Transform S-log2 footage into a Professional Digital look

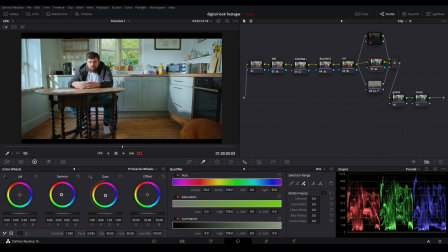[11:45]
move the highlights a bit more to the bluey side so that's a before that's
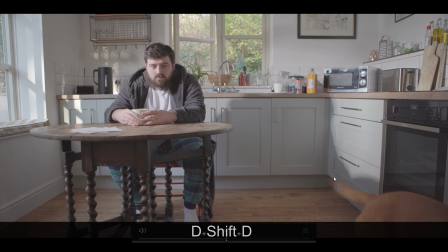[11:52]
an after and so far right before and after so so far
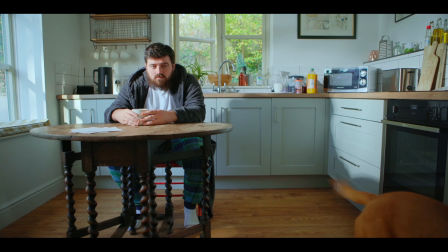[11:57]
so good a very nice high-key commercial look
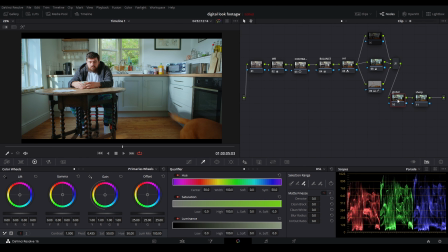[12:02]
next thing we're gonna do is global adjustment so that's gonna affect the whole thing it's gonna cut that's
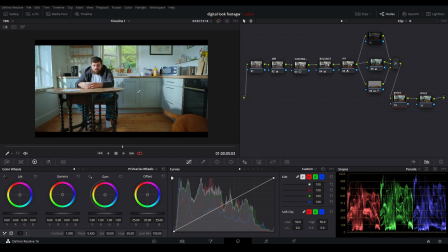[12:09]
gonna affect the whole image and what overall color shift to the whole image you can use this but I'm kind of happy with the colors at the moment but what I might do is actually just push this a bit more towards the blues to your overall image it's the gamma that's before that's
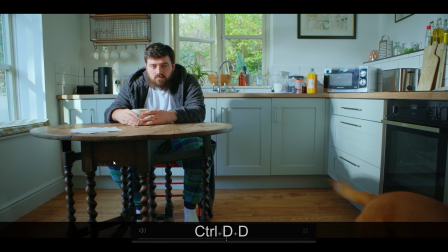[12:26]
an after because higher high key more high key commercial looks do you have a lot more blues in them and it was kind of blue naturally tends to make things look a bit more brighter so that's the reason why.
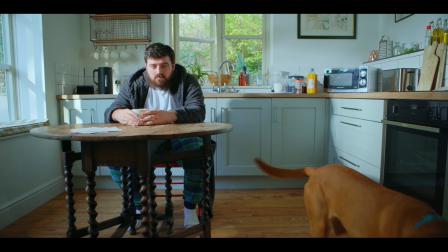[12:39]
If you play this back you'll be able to see Barney just walking around but yeah it's a really nice look.
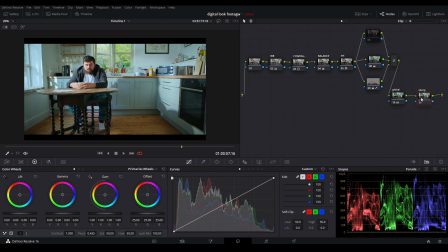[12:44]
So to finish off with this clip we're going to go to sharpening and there's two ways that you can sharpen. There's the normal way where you click on this icon here and if you click on this you go to the radius and just drag this down and we usually take it
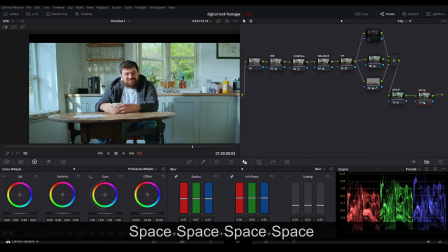[12:59]
down to 0.47 so open your eyes so that's before no that says before
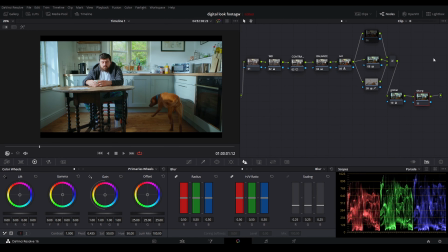[13:08]
and that is after um and usually would leave it there so the other way to sharpen is if you go to open effects and you go to beauty you're just going to drag this onto this node and what i found is the reason why i'm doing this is because in films they have
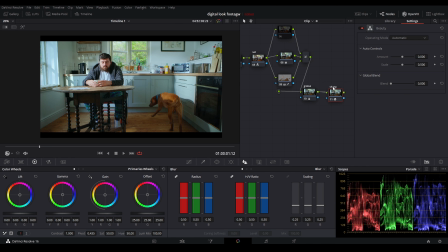[13:24]
this very specific sharpness that's very um that hits the details really really nice i've never learned this from any youtube videos
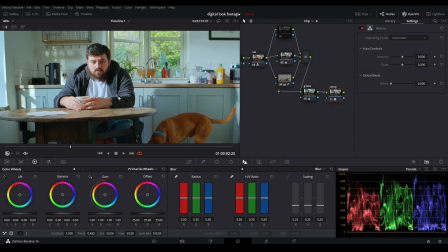[13:33]
or anything that i've watched to learn how to color grade but picked up by eye when i've just been grading and i used this tool before i was like wait this actually
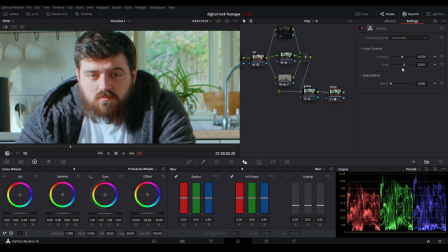[13:40]
is really really nice so what i'm going to do is and then i'm just gonna i'm just gonna mount there and i'm just gonna drop the scale so the
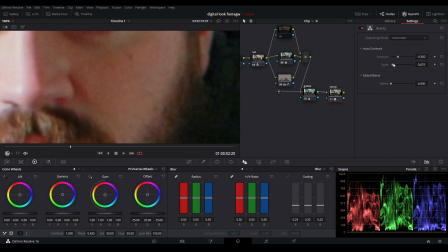[13:49]
lower the number on the scale the more smaller the pixel radius is almost on the skin so you have here that's just going to
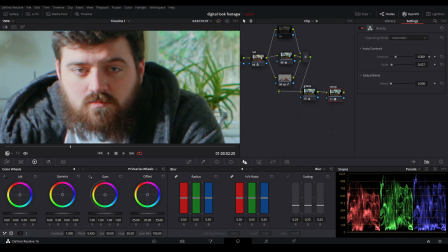[13:57]
affect less pixels and it's going to affect more um so it's going to actually drag this so as you can see it gives that very rough looking
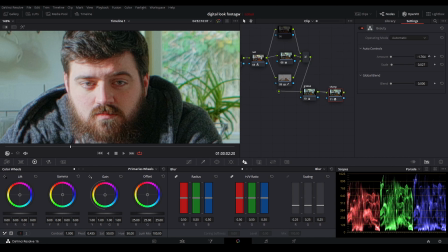[14:06]
sharpness um which is almost like the high pass tool in photoshop i'm just going to leave that about here i feel like it's a bit more natural than the actual than you know this sharpening tool so this is before that's after it's
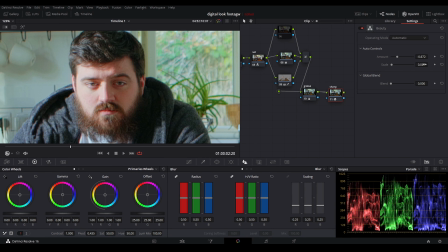[14:22]
very subtle and of course if you want more you can go here and then reduce the scale a bit more so
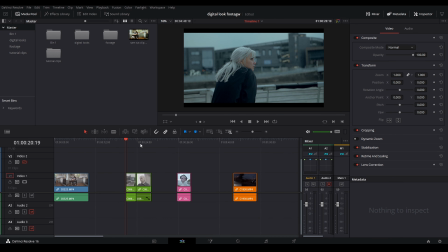[14:33]
these next three clips that were shot in S-Log2 use a very similar node tree structure to this clip that's a lovely arrow but the coloring was just a little different so we're not going to show from start to finish because that's going to take so long but we're just going to show
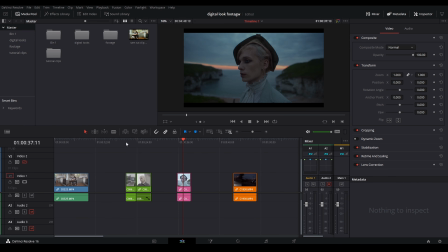[14:49]
you what we did differently to achieve these looks so we'll start off with this look which is a very teal and orange look so if i
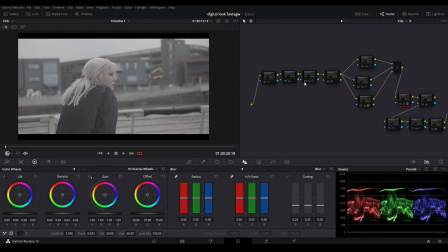[14:56]
remove all this press ctrl d this is the contrast and the balance for some reason i did it all together i'm not sure why and then we have the saturation the white balance the layer mix now which is basically the photoshop nose let's call them so we're going to turn on the skin so what we did
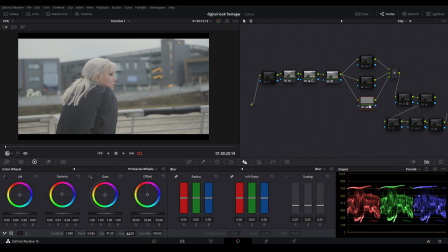[15:12]
was we just desaturated it um we gave it we increased the hue a bit and then we just shifted the gamma up towards the orange just a little bit just to give it a bit more life. So this is the hair and as you can see as before it's quite yellow and now afterwards it's white.
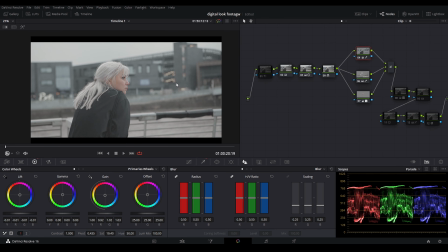[15:27]
Background node essentially as the blacks. So now as you can see we have a nice kind of it's a bit faded but a nice contrasty
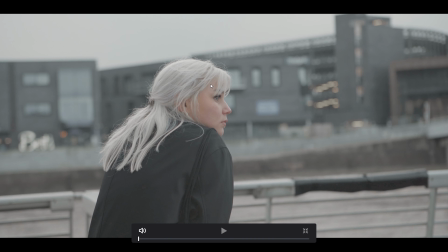[15:35]
kind of look and of course the skin tones are nice and clear which is so so important.